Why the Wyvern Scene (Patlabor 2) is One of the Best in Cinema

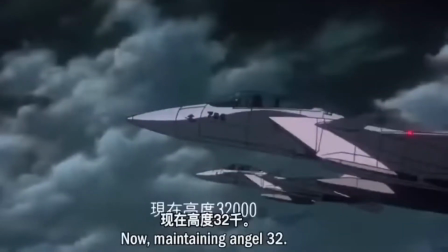0:00 Welcome to the first section dissection of this channel, where we will look at a small section of a scene or sliver of a movie or anime,
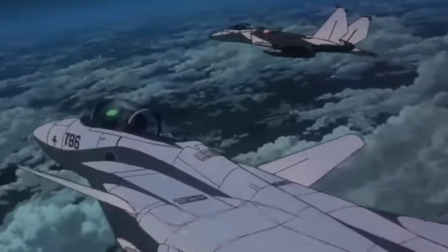0:07 and explain why it's brilliant, and even enjoyable without context,
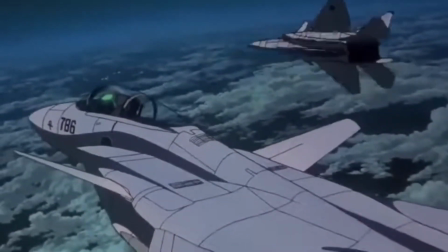0:11 and how it might serve to engross you in the greater context of the film or series it's from. for the very first section dissection the very first
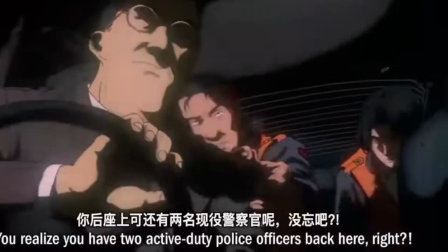0:18 scene we will be exploring in this new segment will be the famous wyvern scene from the pat labor 2 movie a scene which i consider to
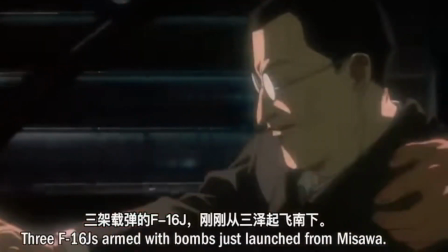0:26 be one of the most masterful exercises in suspense and sound design i've ever seen a scene which sticks to me to this very day and i can and
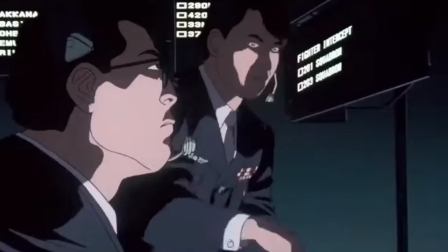0:33 often do watch for hours on end looped not not literal hours but like i i have watched it for at least half an hour straight
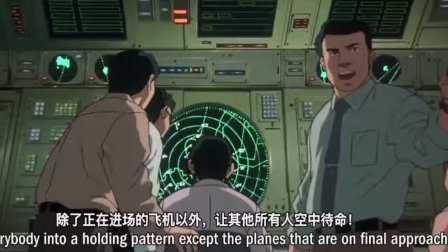0:41 anyways when watching this scene. Note how the music mirrors the atmosphere perfectly. Note how it conveys the mood and tension to us.
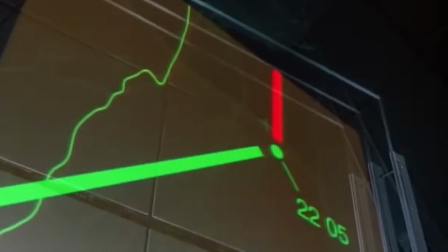0:49 Just remember that as we go through this scene. Now in keeping with the theme of section dissection, I won't go too much over context here, but I will provide a bare minimum.
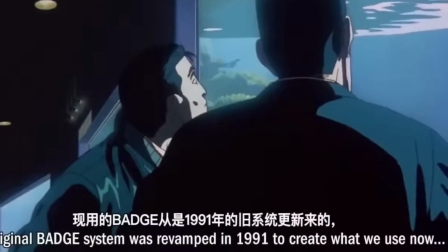0:58 Now the bare minimum is that this scene occurs about halfway into the movie, which is a political suspense thriller commentary which examines Japan's place in the Cold War
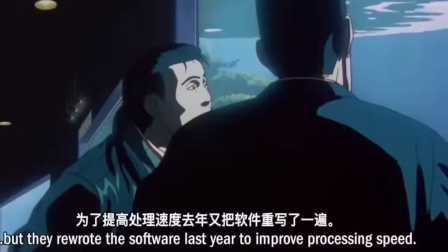1:07 and how true it was and is to its pacifist policies and ideals following World War II.
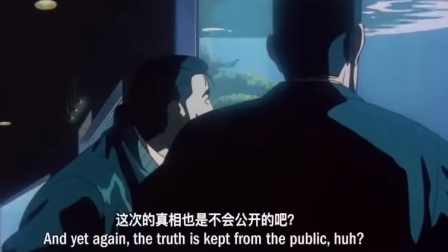1:12 One of the key ideas is how the truth is often hidden from the public, in order to maintain order and a facade of ideals, of just how shady politics and policy can really be.
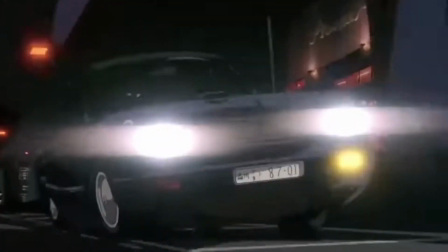1:21 With that out of the way, we cut to Boom! Suspenseful opening, caused by an extreme escalation born of both high stakes and confusion.
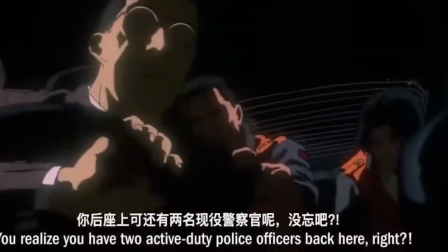1:29 This of course confuses the viewer and forces them into the scene at full force, immediately gripping them.
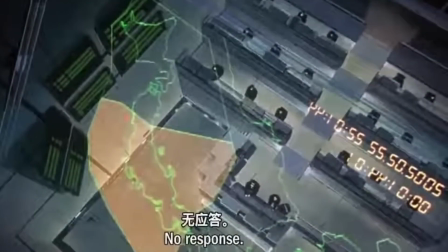1:34 This confusion is caused by the introduction of the mysterious Wyvern and the confusion at their control as no one seems to know what is happening.
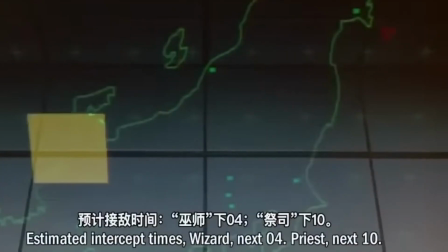1:40 But nonetheless, Wizard and Priest head to intercept Wyvern. The music is still low as everything is tense but seemingly under control.
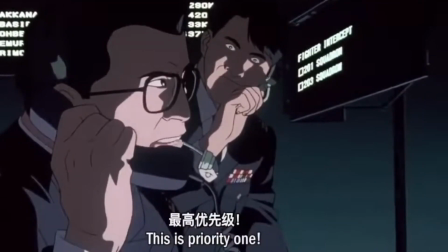1:47 Everything seems like it will be resolved still. Everything is still in control. Wyvern is to be intercepted and all is well even if it may not seem so.
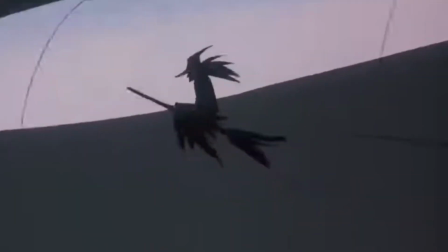1:56 The music grinds on, slowly in the background pulsing, moving us forward. But as a bomb defuser must know his craft and we must trust him.
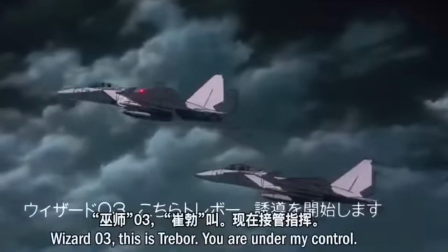2:03 We must also trust that air control knows their craft and will win this high stakes game. A game they have to win.
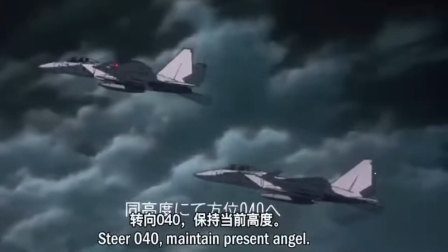2:09 And they seem to know how to. They're playing all the right cards.
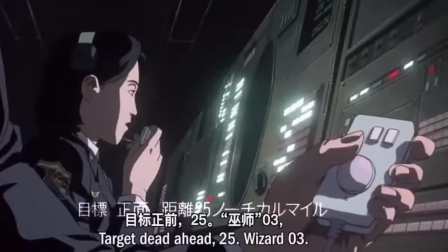2:11 Light Violin enters the soundtrack as Wizard seems to be on top of Wyvern, giving hope that Wizard is in control and will soon down Wyvern and end the threat it posts.
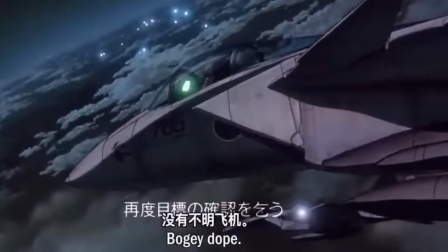2:20 The robotic tone of Trevor and Wizard juxtapose the tense and electric atmosphere as Wizard flies, essentially blind, not seeing Wyvern even though he's supposed to be right on top of him.
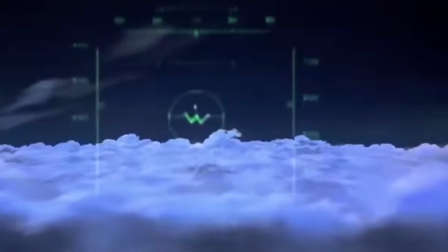2:29 The open and free nature the sky and flight itself conflict with the choking claustrophobic air of suspense and fear caused by the unknown it gets more tense as
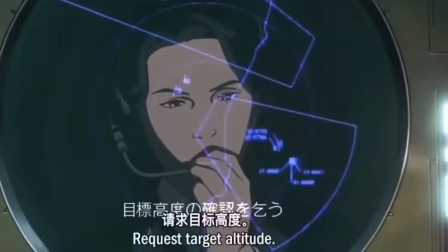2:37 no one knows where wyvern is or is from is this an enemy from within or from without a system air or a deliberate action a
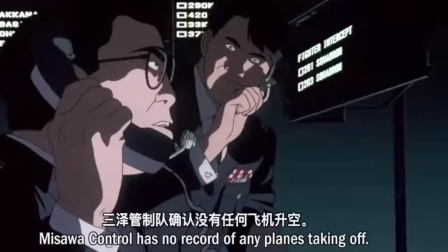2:45 confused man or a traitor the facade of control falls apart however as connection the wizard is lost and the music grows harsh as everyone panics
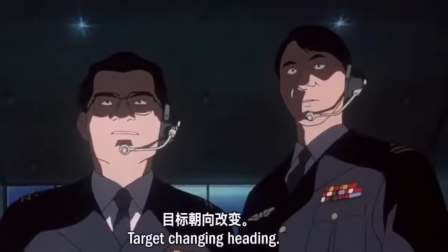2:52 the cat is out of the bag no one knows anything no one knows what's happening wyvern changes heading and is clearly in control now note the lights over
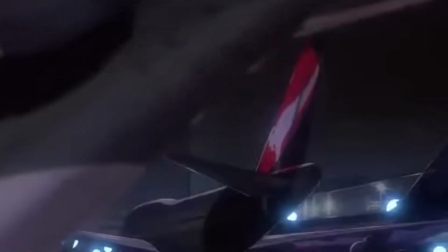2:59 the airport Note how they streak across the sky, seemingly unopposed. Cut to the civilians in the airport.
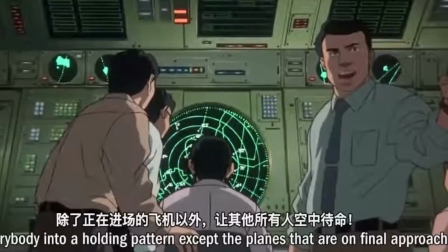3:05 Showing that the average man is affected by what happens in the shadows. And some are smart enough to know that something is wrong, and that this bothers him.
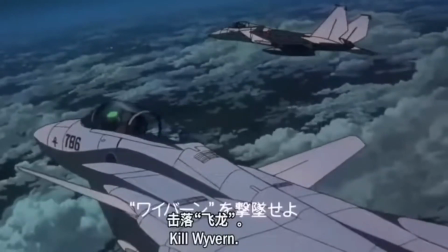3:12 Two lights fly over the airport. But isn't Wyvern a squadron of three? More panic. It's up to Priest, who has now cleared the fire.
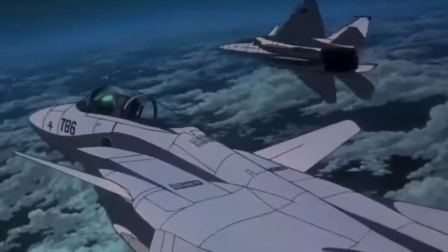3:18 He has to. He is the only one that can stop Wyvern. Even if no one knows who or what Wyvern is, they know it's dangerous.
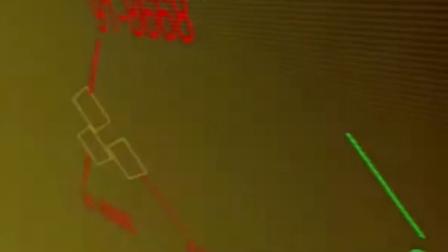3:24 However, as Priestle is about to fire, he almost kills Wizard. You see, Wyvern disappears. and everything is normal again.
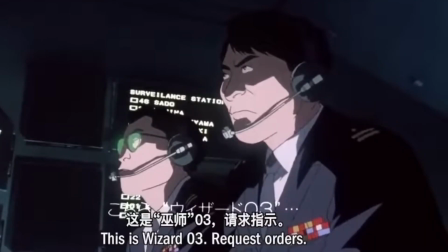3:31 Wyvern was fake as a sudden de-escalation occurs.
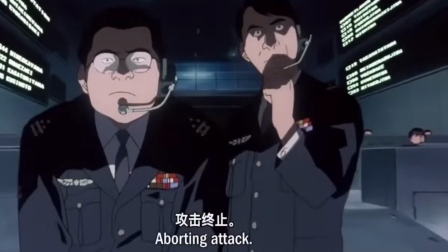3:34 I would not consider this an anti-climax though, as it is instead a deeply haunting and engrosses the viewer.
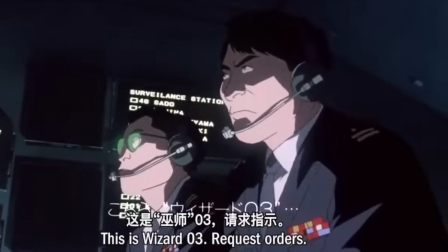3:40 It is as if the Phantom Menace of Wyvern was there the whole time, and it had enough power to cause such an incident.
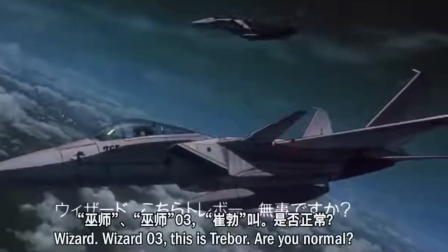3:46 If the Phantom Menace behind the Wyvern incident had enough power to do so, just imagine what kind of damage they could have caused if actually aiming to do harm.
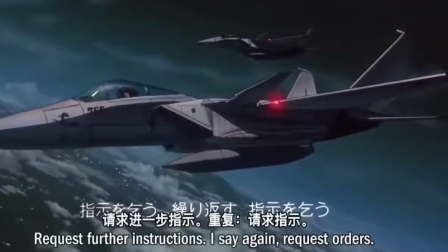3:53 Note how in the end, the last line still reflects the confusion of everything, the unknown and the confusion of everyone around as it is in order for
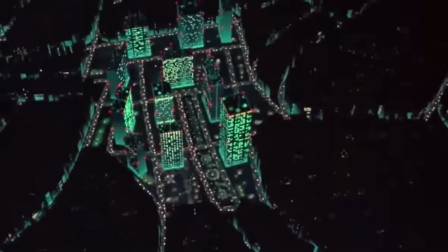4:02 clarification in order for knowledge to illuminate the pilot in the unknown
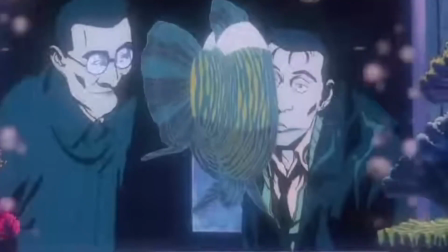4:06 cut to the wrap-up scene in the aquarium an interesting and meaningful setting like
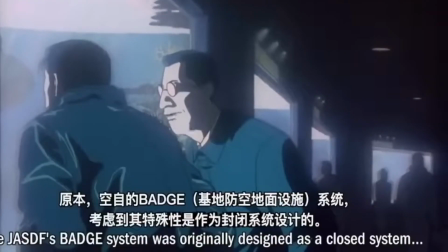4:11 the fish in an aquarium the average population is contained and held down by their lack of information as those who know look in but are powerless to interact
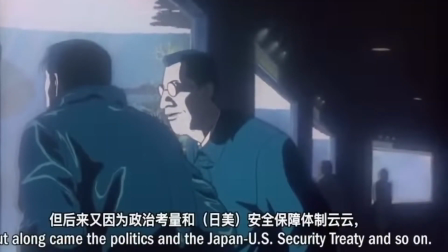4:19 with the fish as they contemplate how to move on and try to help everyone well i hope this pointed out how suspenseful the scene was.
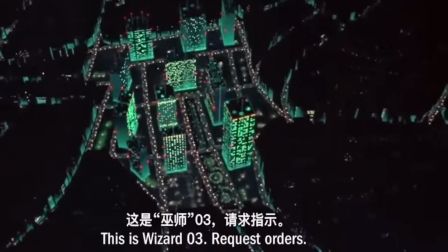4:26 Although, you'd have to watch it yourself to do justice. Though, there are a few more things I want to know.
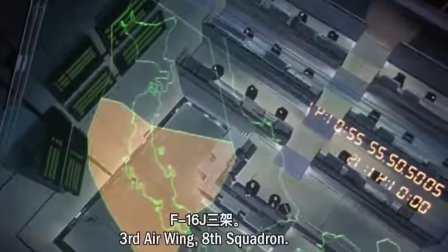4:31 Some subtle points of the scene. Note how Wyvern is called Wyvern, a fierce but mythical beast,
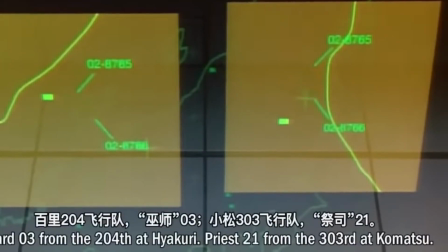4:36 and note how it's intercepted by both wizard and priest, representatives of two groups who historically were tasked with fighting fear of the unknown,
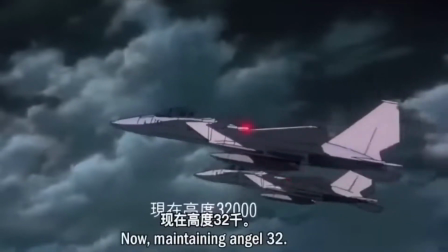4:42 of explaining the world to people. Those beings were magic and religion. Note how in the end, they both ultimately fail to kill Wyvern, as it doesn't actually exist,
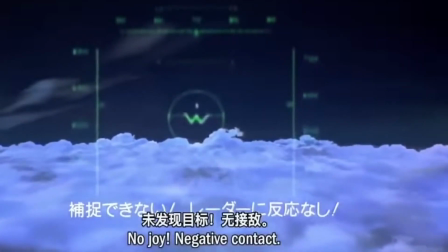4:52 showing that often the unknown is a phantom enemy, one that is always with you, but one that you cannot fully conquer.
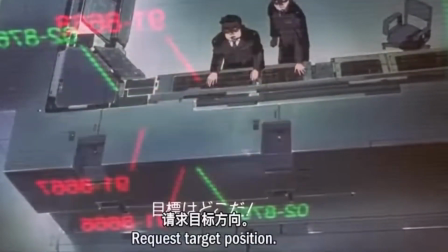4:58 That the greatest fear is that of the unknown, and that it can, and does at times, consume all.
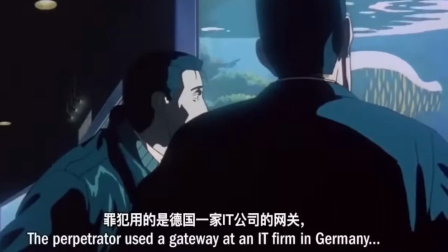5:02 That the greatest threats can come from within, and even if not physical, push people to the extreme.
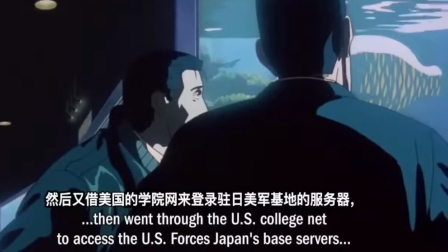5:07 That often the institutions of man can grow beyond their control and comprehension,
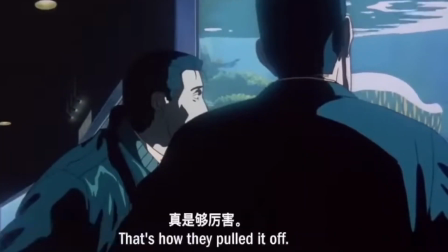5:12 as the men that created them are now swamped by what they have created, as these bodies expand beyond the scope of individual comprehension.
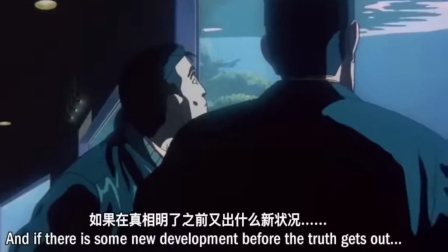5:19 How man can never hope to know the entirety of even a single thing, and how the fear of the unknown will always lurk in his heart.